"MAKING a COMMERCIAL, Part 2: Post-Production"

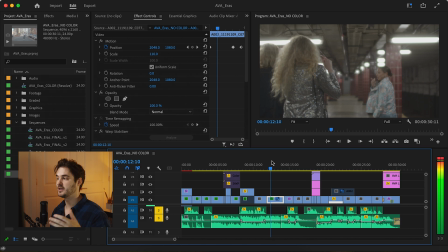12:09 Even if the length of the cuts might be the same, like if they're both 2 seconds long, it's still going to feel like this is more methodical, that this is slower, that this is more intentional, just because there's less information per frame to digest. We're not moving as quickly.
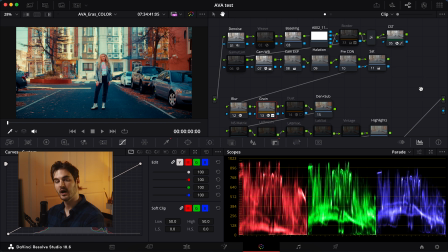12:26 So when I was coloring this project, what I used was Tom Bolus's Cineprint 16 film emulation. Some of the biggest adjustments I made based off of this was I did add a film stock. I added Kodak 2383,
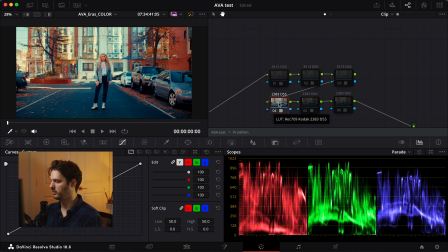12:40 like there you can see Lot Rec 709, Kodak 2383 D55 film stock to it. It's what I felt had kind of the most bang for your buck in terms of bringing out the colors while still respecting kind of what the initial image looked like.
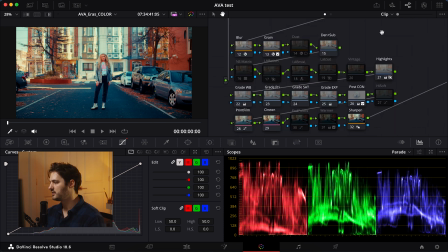12:57 The rest of it were kind of changing colors and morphing it to be a very different look. So again, you know, I kind of more or less stuck to his basics that he's got going on here. The one thing I did change was in the post contrast, I really wanted to make sure these subjects popped.
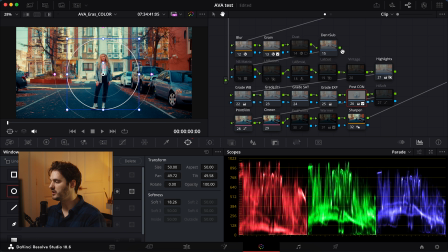13:16 And the way I did that was I made sure to put a mask around just the subject. And then I really, as you can see right here, I kind of edited everything so that they stuck out more.
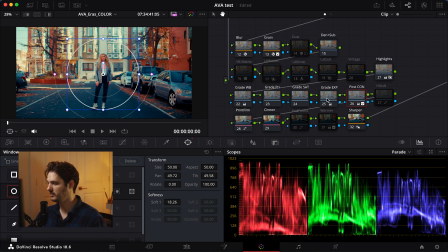13:35 Like if I turn this off, you can see the difference that's being done right there. They're just really being brightened up just that bit and really being pulled to the center of our attention.
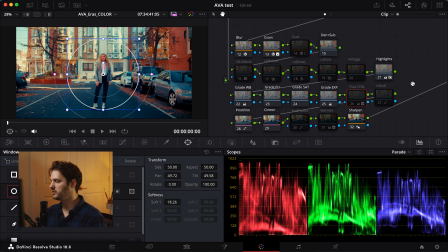13:52 Right here, you know, this works. That's totally doable. Like if I unclick off of it, this works. That's a totally fine image. But what can we do to take it that one step further? And that's making sure our subject stands out. And there you go.
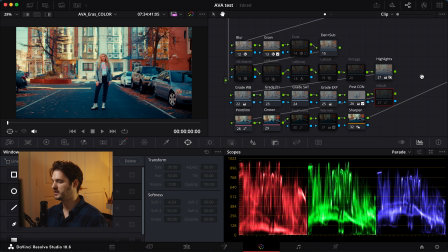14:11 Now, all of a sudden, you're getting fall off on the sides. Like you can see right here, you're getting fall off on the sides where it's, you know, a bit darker, not as drawing your eye. And then right here in the center, that's where all of our attention is going, because that's,
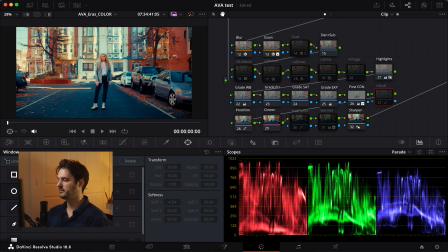14:30 you know, that's kind of the brightest focal point of the image.
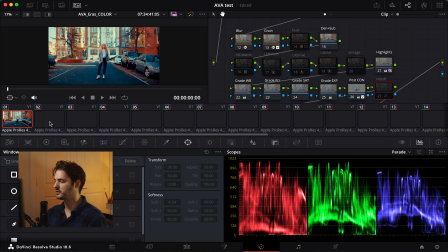14:34 So one of my favorite things about DaVinci is that you can just straight up copy and paste color attributes into the next image.
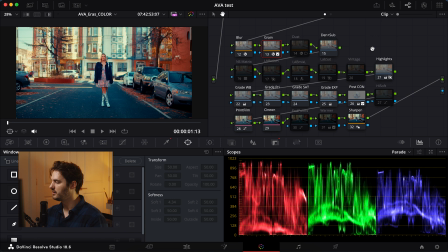14:41 So did the exact same thing here. You'll notice all of it's the same from the top to the bottom, same film stock. The film stock stayed the same throughout the entire project. I thought that was an important thing, was if we're gonna commit to a look, commit to a look.
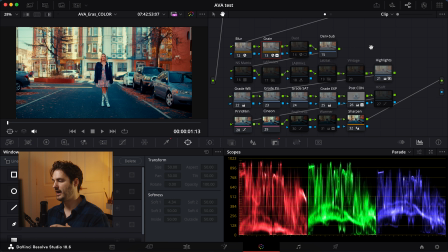14:58 And that includes making sure that every clip has that same film emulation, so that we're all just kind of having that cohesion, so everything has that similar look. But yeah, as you'll see here, again, just kind of pointing out the reason for that centering.
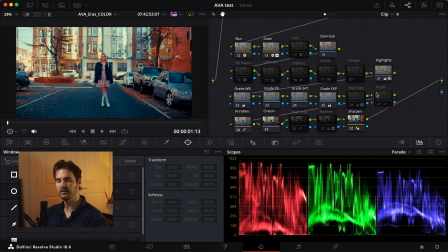15:15 Kind of like highlight boost right there is like, okay, totally fine, works totally good. But what if,
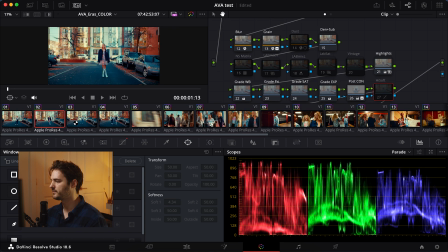15:24 bam, look at a difference that makes. And like I said, you know, I kind of just copy and pasted.
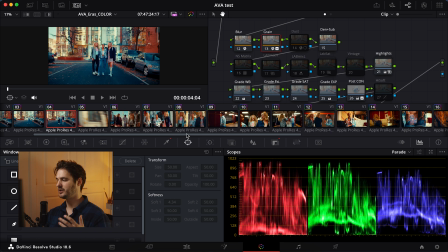15:31 If they were part of the same sequence, part of the same scene and location, I more or less just copied and pasted everything.
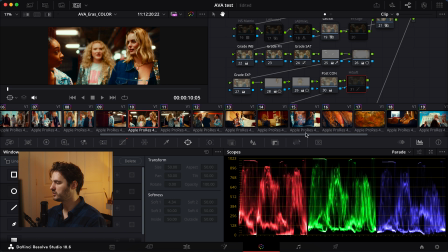15:37 Then the rest of these were pretty straightforward, all things considered. I mean, it wasn't really until we got to these last few shots that we really ran into any trouble.
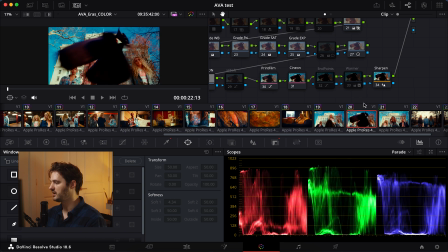15:48 And it was due to the fact that the lighting had changed. Like you can see the sun is a bit softer
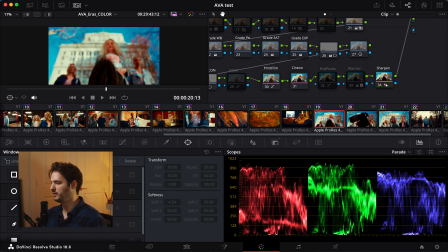15:56 here, as opposed to when, like you can see on the building primarily, the shadows aren't as harsh until you get to this one where like all of a sudden it's a much brighter sun.
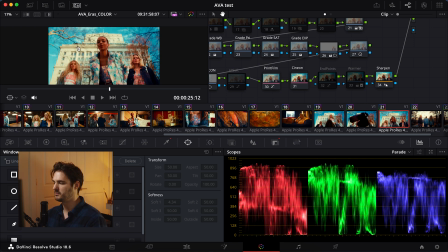16:09 The clouds that must have been blocking it had gone away. And that just required some finagling of like making sure these matched as best as I could.